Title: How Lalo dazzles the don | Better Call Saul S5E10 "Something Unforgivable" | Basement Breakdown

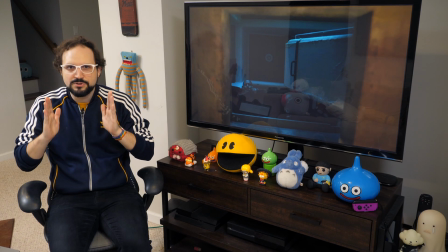16:27 From the bathtub onward, this scene is designed purely to let us savor Lalo the badass.
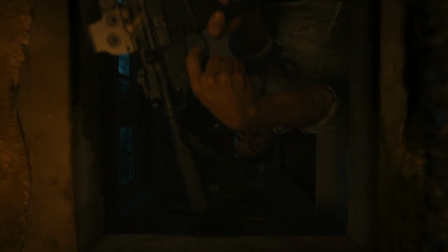16:34 Why the hell not? It sure is fun.
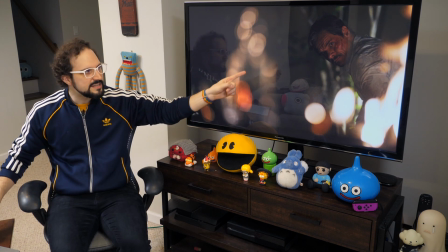16:36 Later, Lalo looks at the table where he and Nacho were sitting before, and he sees in a new light the story of two that he was telling himself earlier.
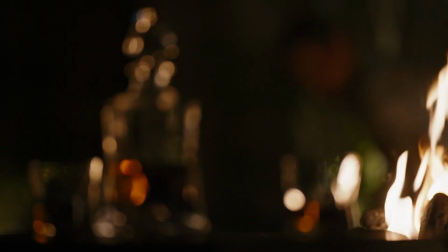16:45 He sees the two glasses, but there's three figures on the table here. The two glasses and the bottle of Louis XIII cognac.
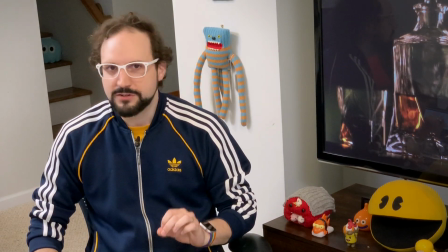16:53 Louis XIII, who ascended to the throne after his father, Henry IV, was assassinated.
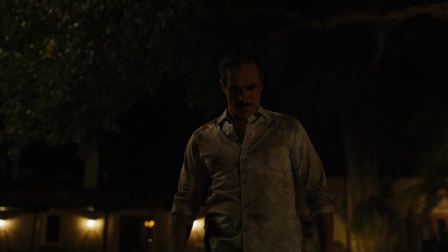16:58 If only Lalo had caught the foreshadowing. Oh well. We conclude on a great note of pulpy melodrama.
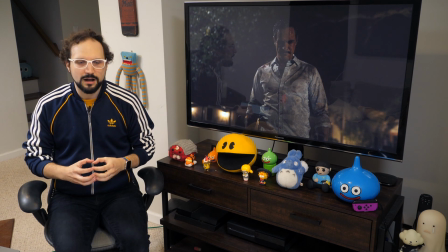17:06 This whole chaos, this mayhem at the Salamanca compound, began with the death of Ciro. Just, like I said, being held up like a bag of meat. A death that meant nothing to Lalo.
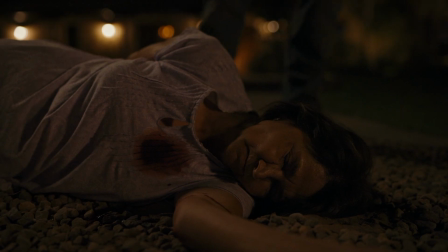17:17 It concludes with Lalo discovering the death of somebody he really did care for.
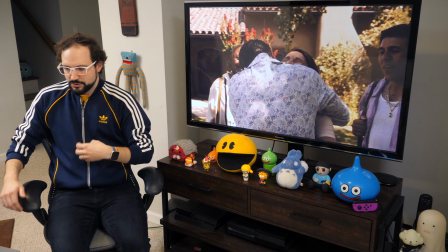17:22 Yolanda. This person Lalo wrapped his arms around as soon as he arrived home. We barely know Yolanda.
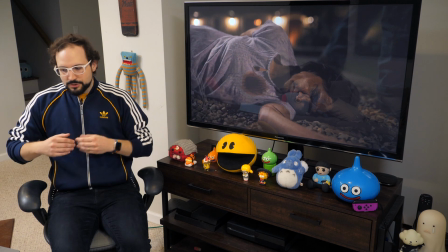17:28 She only appears in this episode, Something Unforgivable, so that she can be the something unforgivable for Lalo. She's the betrayal that ignites a deeper fury in Lalo. This full head of rage that we can tell is propelling him into the next chapter of his story. It's no longer a game for him. Now Lalo has, akin to Gus, his own thirst for revenge.
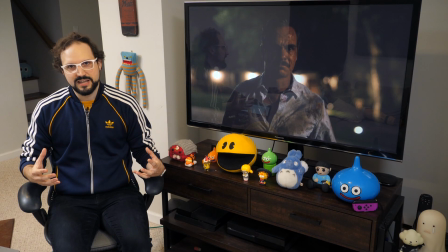17:53 And we experience it in the thundering distortion of the soundtrack as Lalo's footsteps are transformed into what
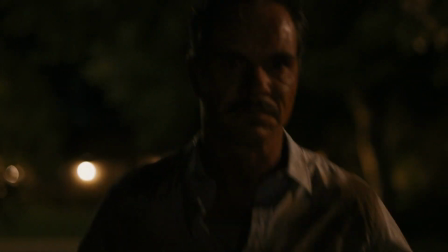17:59 sounds like crackling explosions of ordnance blowing up on a battlefield. speaking of foreshadowing.
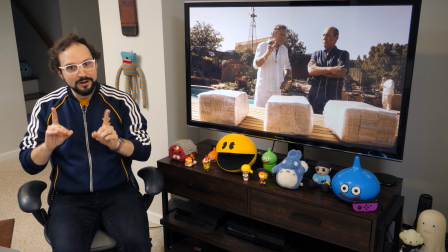18:07 That wraps up season five, and I know what you're saying. Is that all? Well, no. In fact, there's a whole other breakdown dedicated to the Kim-Jimmy storyline.
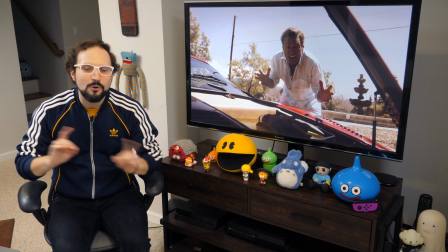18:16 Link is in the description. And there are more videos on the way. Thank you for watching.
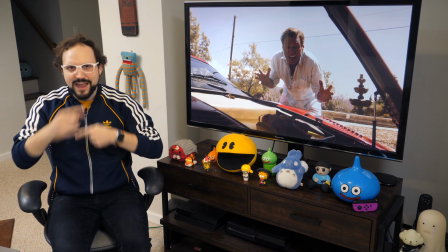18:21 As always, this is my take. Share your perspective. Add to it in the comments. I'd love to see what you thought.
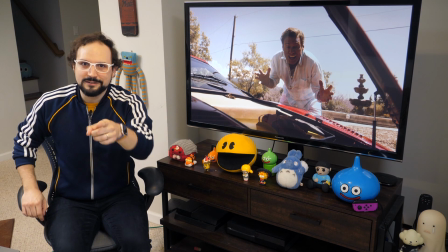18:26 Shout out to Intrepid Editor Brendan. That's all for now. See you soon.